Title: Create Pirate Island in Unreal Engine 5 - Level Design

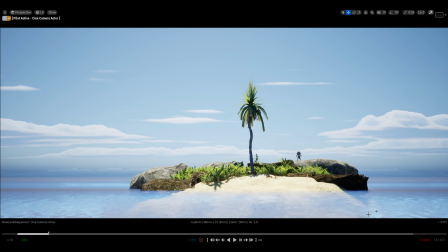0:13 Hello guys, today we're going to be creating this island here, and yeah, let's get into it. But before we actually start, I want to go through what we're going to do and how we're going to achieve this result.
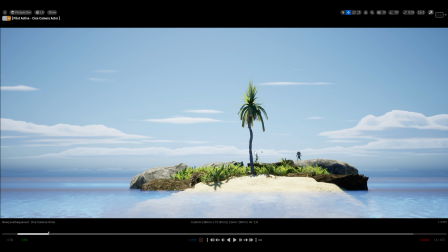0:33 First of all, we're going to start with getting all the assets. If you want to use our assets, you can feel free to use your own. And after that, we're going to create the water. And after the water, we are going to create the quartz.
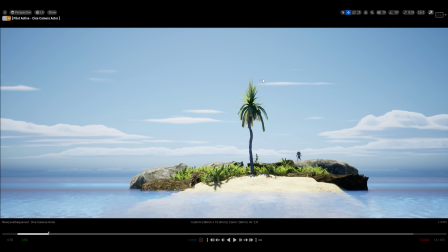0:52 I also want to talk about the whole idea of the scene and why I choose to create it like this, and all the things that led to have everything placed the way it is.
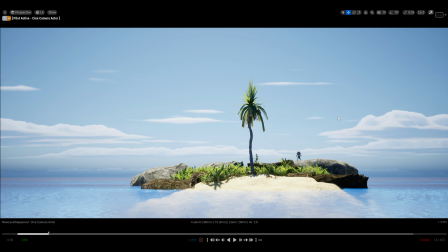1:09 So I would like to talk about composition a bit and some lighting.
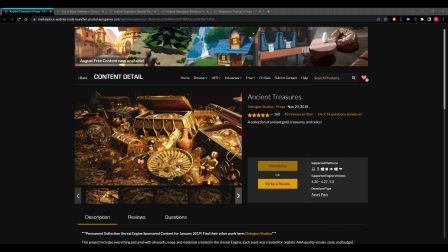1:14 So yeah, let's actually get into it. So first, let's go through all the assets that we're going to use to create this scene. The first one is ancient treasures, also city of brass enemies.
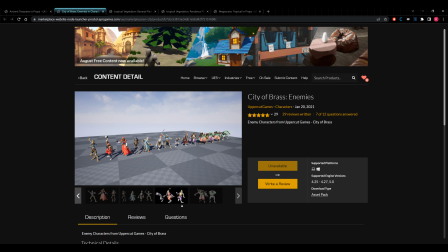1:29 We're going to use this for skeletons and for the main character. And the next one is vegetation.
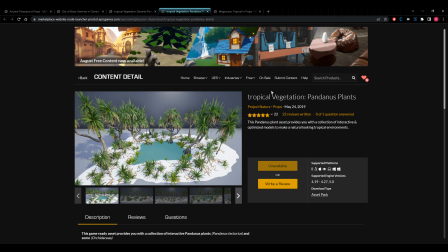1:36 We will need some tropical vegetations, again another tropical vegetation, and these are free.
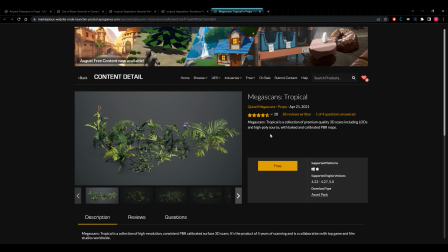1:43 And this is mega scans tropical, of course. So these are all the packs that I'm going to use in this video.
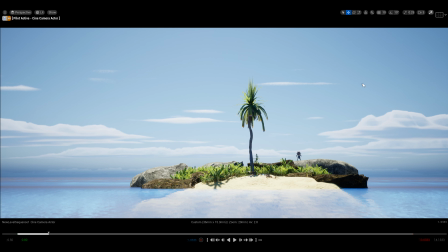1:52 So next, let's just talk about the whole idea behind the scene. Initially, what I wanted to do is a tropical scene, like a tropical island. This was my whole idea. I got some reference from Pinterest again.
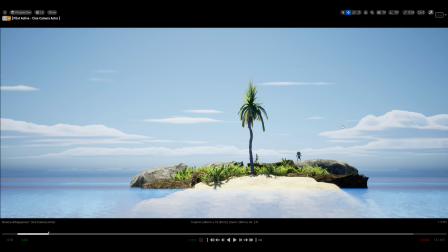2:07 And the idea was to have this calm feeling of peacefulness. And to achieve that, I actually had to do the arrangement of all the elements had to be in a certain way.
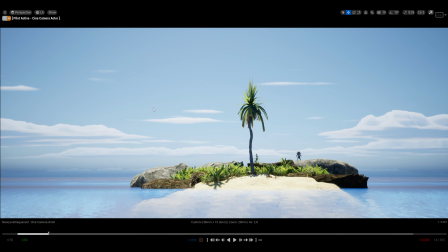2:23 So to achieve a peaceful image, a peaceful feeling in your image, you want a lot of vertical lines. So my idea was, the initial idea was for the quartz to be very stretched like this,
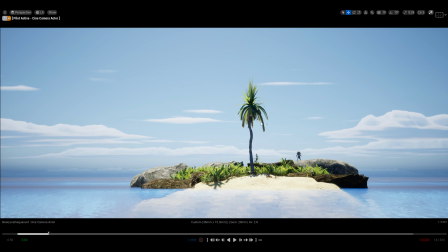2:42 and to create these vertical lines, which actually creates a feeling of peacefulness. And of course we have even the horizon line is very prominent, and even in the ocean we have these lines. You see dark, white,
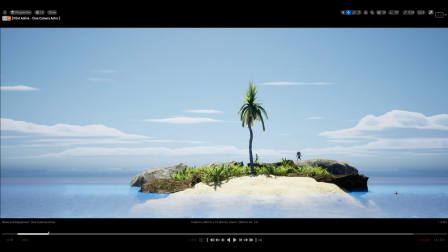3:03 and if we go, I achieved that by changing the material and the waves. I'm going to show you how to do that, of course. And even in the rocks, here in the rocks we have like I placed them so we have these
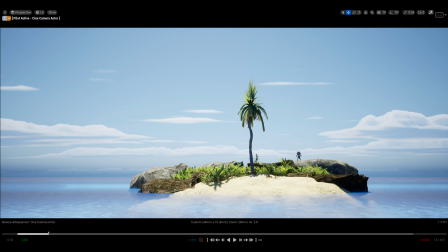3:22 horizontal lines. And this palm here, initially I didn't know exactly what I wanted, how the trees in the small island will be arranged, but I just placed this palm and I kind of liked it.
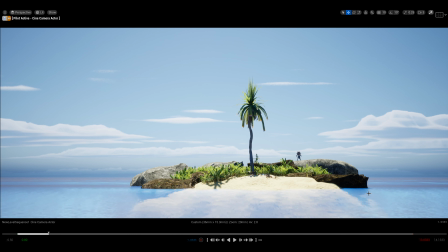3:39 So yeah, and of course we have this sand, and this sand is in a circular like shape, which gives us not peaceful but not threatening feeling.
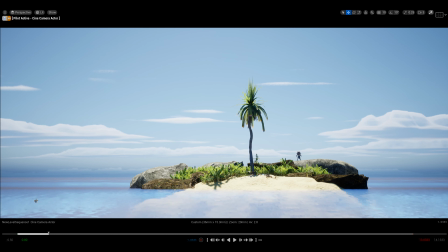3:57 So this was the whole idea behind the scene. The lighting, I wanted to be very like in the middle of the day, very strong light, and just no fog.
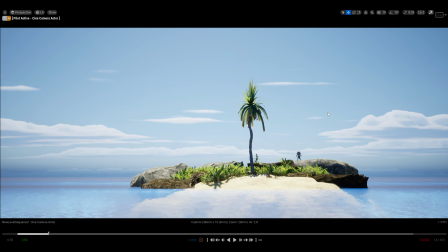4:13 I wanted to reduce the fog a lot, so I wanted a clear image, and this is the final result. This is what I wanted to do.